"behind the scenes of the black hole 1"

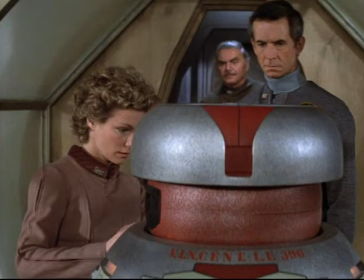275s Nothing a hammer and a little metal polish can't fix, thank you.
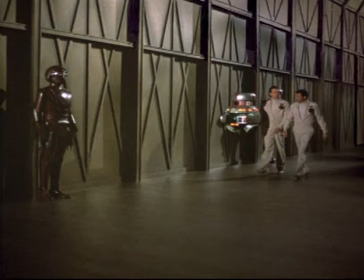278s
The thought was you didn't want them to look like they were based on Star Wars, so the idea came along to make them float.
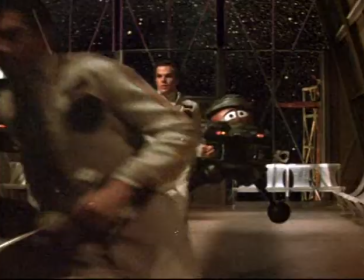285s
They were, in many shots, hung by wires,
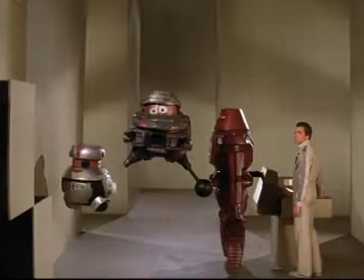289s
and that can always be a problem, especially in the days before computer wire removal. So what we did is, on a couple of the shots, built the set upside down,
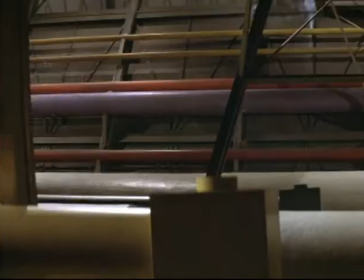300s
hung the robots upside down, and then photograph them upside down.
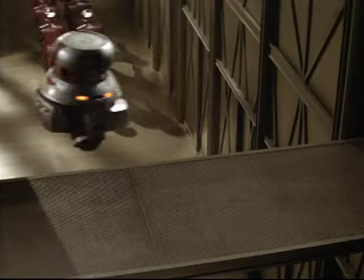306s
That way the wires came out the bottom. You don't look for them down there.
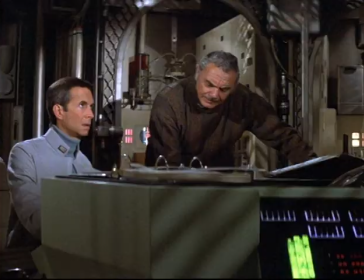311s
There were occasions that they were on armatures and operated from the back so that the robot itself would hide the armature from the camera.
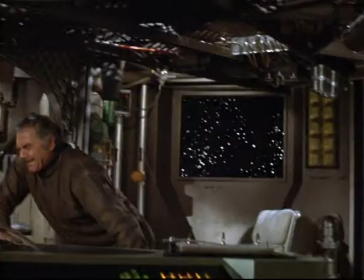319s Strap yourselves in. We'll be feeling a gravitational force.
One of the very first shots was to hang Ernest Borgnine on wires.
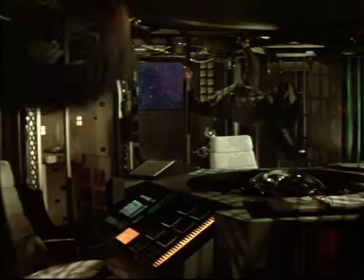328s
They're very difficult to wear and then perform in and to have Ernest Borgnine flying around a set was really pretty cool, and he was great about it. They were all pretty good about it. In the film, because we knew we couldn't fly them throughout the whole film,
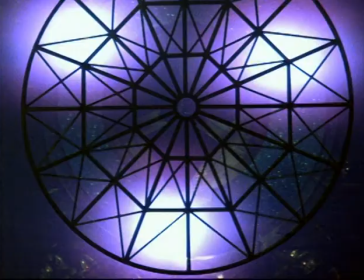343s
there is a scene where the small ship lands on the large ship, and as soon as they land, Joseph Bottoms has the great line.
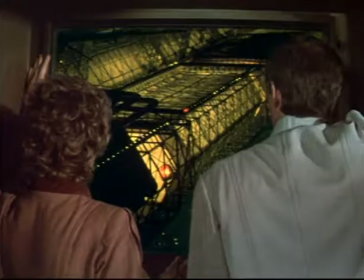355s We have gravity.
We then know we don't have to worry about hanging people from wires what's going on
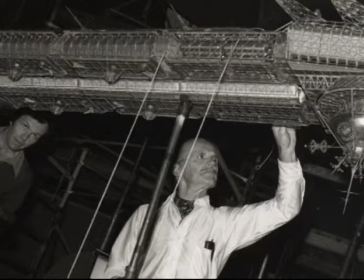363s
that's what I'd like to know one of the big advantages for doing miniature
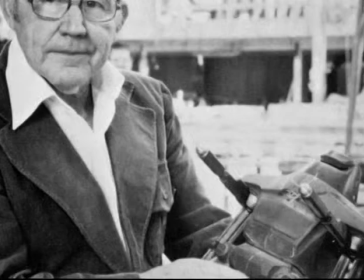368s
photography at Disney was that art Cruikshank who had been at Disney for
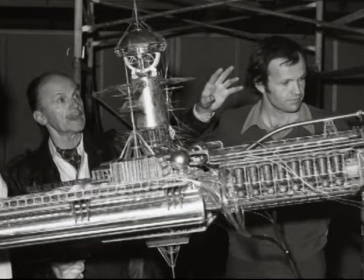374s
a number of years was the cinematographer on the miniature unit so
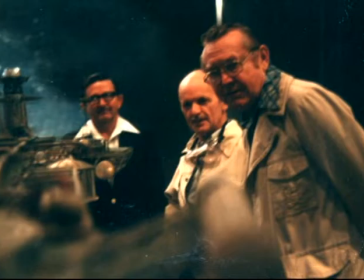379s
you were getting somebody who had a tremendous amount of experience photographing miniatures that's a real art in itself
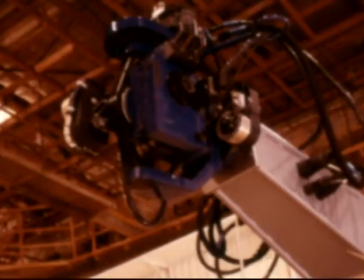388s
to make, to photograph and light them and make them look real, make them look big.
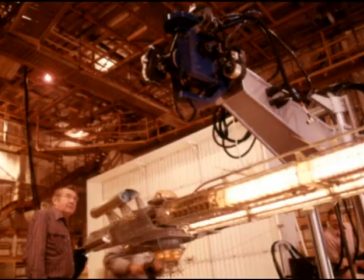394s
Motion control, that is the ability to move a camera at very slow speeds with repeatable moves. You do repeated moves because there may be a move on the background separate from the miniature.
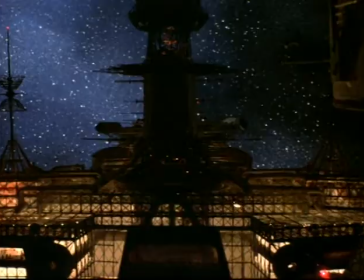408s
And so you need to have, if you can move on this and go around the miniature, you have to also do the same move on the background.
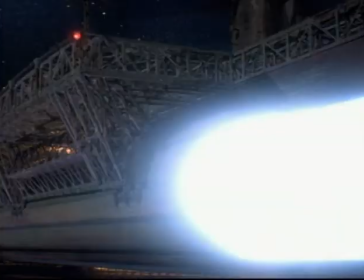415s
And to do that repeated move, you can't do it by hand, you have to have a computer tell the camera where to go each time.
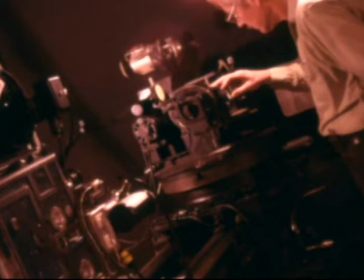424s
And then you combine those two images on a thing called an optical printer. Of course, in 1979, when the visual effects were done for the black hole, computers were quite a bit bigger, physically,
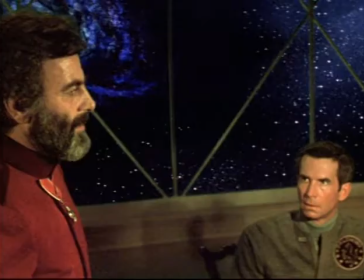439s
and you had to write code in to get the damn thing to move. probably had the power of one-tenth of what your laptop has today.
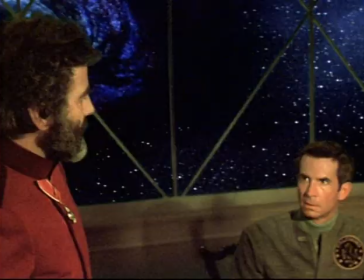447s I will travel where no man has dared to go. Into the black hole.
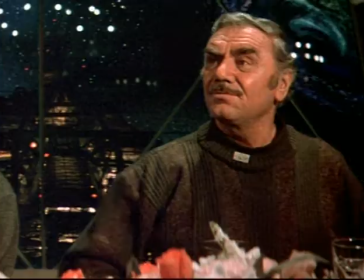454s In, through, and beyond. Why, that's crazy.